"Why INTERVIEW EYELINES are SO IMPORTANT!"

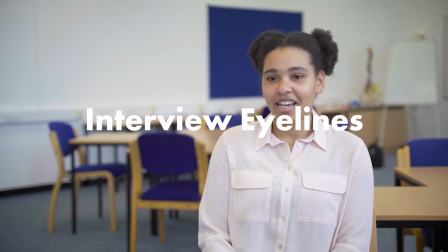[0:00]
In this video, we're going to take a look at interview eyelines. We're going to talk about when and why you would choose to use different eyelines and how you can set them up.
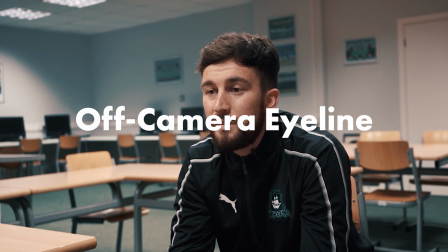[0:08]
First up, let's take a look at the off-camera eyeline, or cross-axis as it's sometimes known. This is where you'll see the subject looking slightly to one side of camera or off frame.
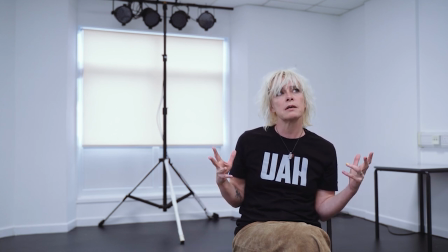[0:17]
This technique is something I'm sure you've seen used many times before in various documentaries, corporate and commercial videos. You may not have ever thought about why they film them that way though.
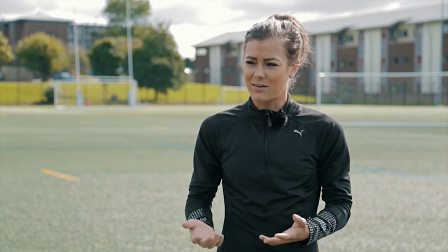[0:27]
Granted, I'm sure there are some people out there that choose to shoot that way because they've seen other people do it and it's been successful, but more often than not, there is some reason behind it. Having your subject look off camera can be useful in a number of ways.
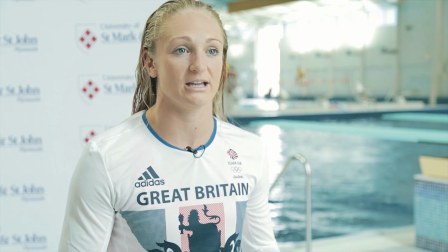[0:40]
I tend to prefer using the off-camera interview eyeline, as a lot of the subjects I film are unfamiliar with being on camera. Having the interviewee looking off camera, talking directly to the interviewer, makes them feel much more relaxed and comfortable.
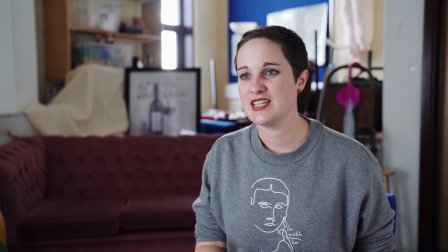[0:53]
When it's treated as more of a discussion, rather than some sort of interrogation, it helps them to open up,
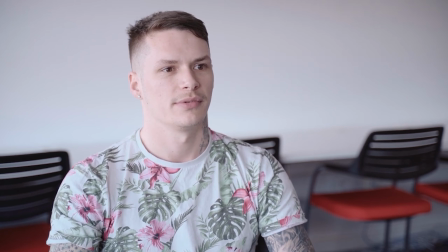[0:58]
and you'll often find you get much better responses, and they'll start to forget the camera is even there. This method is also useful when you want the interviewee to come across as someone who has expertise on something.
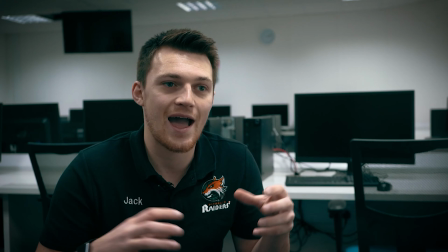[1:10]
By having them look off camera, it creates an emotional detachment from them, the audience, and the subject matter.
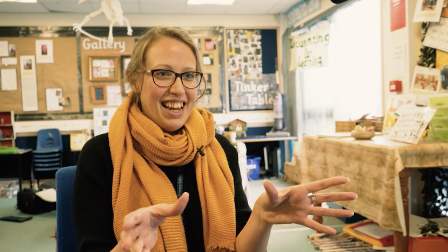[1:16]
This can subconsciously imply to the audience that this person knows what they're talking about. Now, this isn't always the case, and as with anything art related, this is subjective.
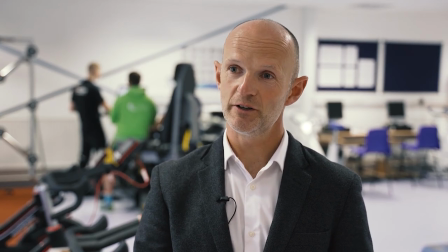[1:25]
There is no right or wrong way to do something, but it is worth considering the effect your decisions have on an audience, whether that be subconsciously or consciously. Another point to consider is the background your subject is in, and whether or not that is important to the story and message you're trying to get across to the audience.
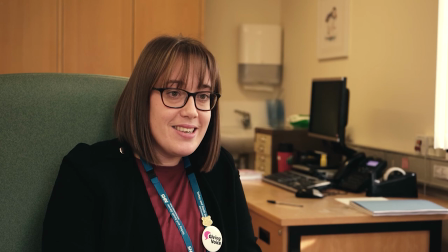[1:42]
If it is, having your subject looking off camera with a deep depth of field is often the better choice in that situation. If you had them looking directly at the camera, the audience would be more focused on them and perhaps not even notice the environment they're in.
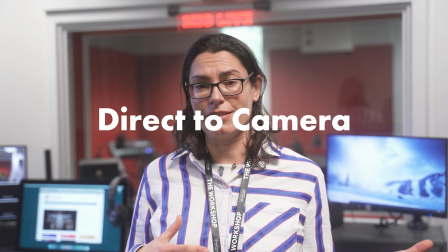[1:55]
That brings us to the next point, looking directly into the lens. This is something we are all familiar with now, the person on camera looking and talking directly to the lens.
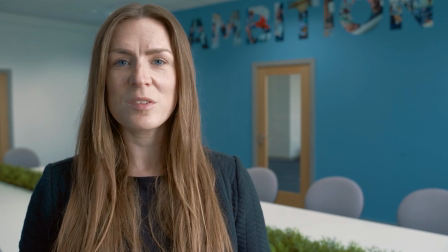[2:04]
It is also still a strong method to use when it comes to certain interviews. So why would you have your interviewee look into the lens? This is not something you'd want to use for every interview, but when used correctly, it can have a really positive impact on your story.
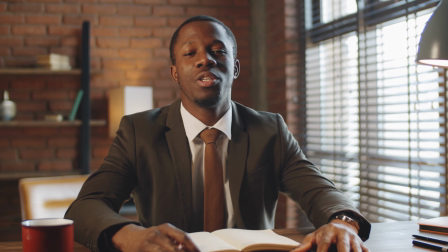[2:17]
Having your subject look directly into the lens helps the audience to believe they are talking directly to them. This is useful when you want there to be an emotional connection, perhaps when the subject is talking about a personal situation or event. This is the opposite of the disconnect that happens when you have your subject looking off camera. There are no perceived barriers when you have that eye connection.
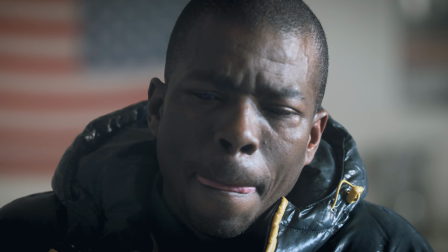[2:36]
It is sometimes a tough decision to make, because often when someone is talking about a deeply personal matter,
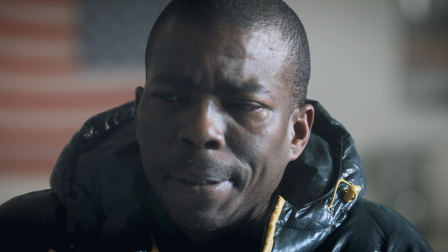[2:42]
they may not feel comfortable looking and talking directly to the camera, so you have to use your best judgment in these types of situations.
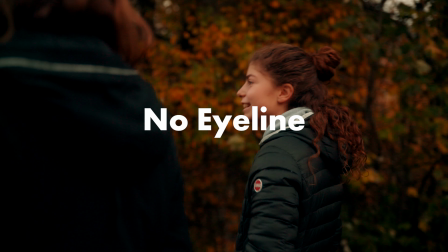[2:49]
Another option you may want to consider is not having any sort of eyeline at all. This method has become more and more popular in recent years, and it is often implemented when you are following a subject about on their day-to-day life. Some examples of this would include filming a subject while they're driving from the passenger seat or the back seat,
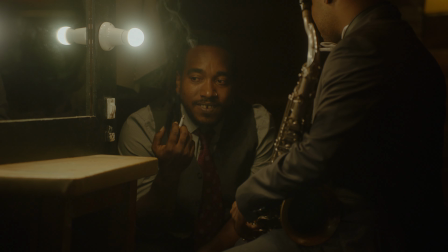[3:08]
filming them while they work or go about their day-to-day life, or just following them while they're walking. This is a good method to use when you want the audience to feel a bit more involved in the story, and even though the subject may not be looking directly down the lens, it often adds a bit more of a personal touch than a locked off interview. As I mentioned before, there is no right or wrong way to do any of this. There is no one size fits all method.
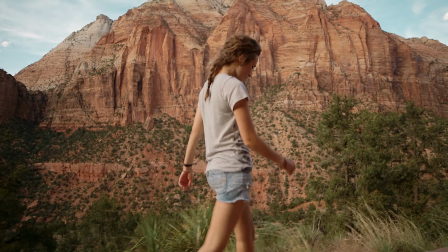[3:32]
You'll need to decide on the right tool for the right job, and there's no reason to settle on just one. Often you'll see documentaries use a variety of setups for different situations. It's always about the best way to get the message across. Let me know in the comments what your favourite way to set up an interview is. I hope you found this video useful. If you'd like to see more on low budget cinematography and filmmaking tips in general, you can subscribe here or carry on watching one of these videos. I look forward to seeing you next time. Take care.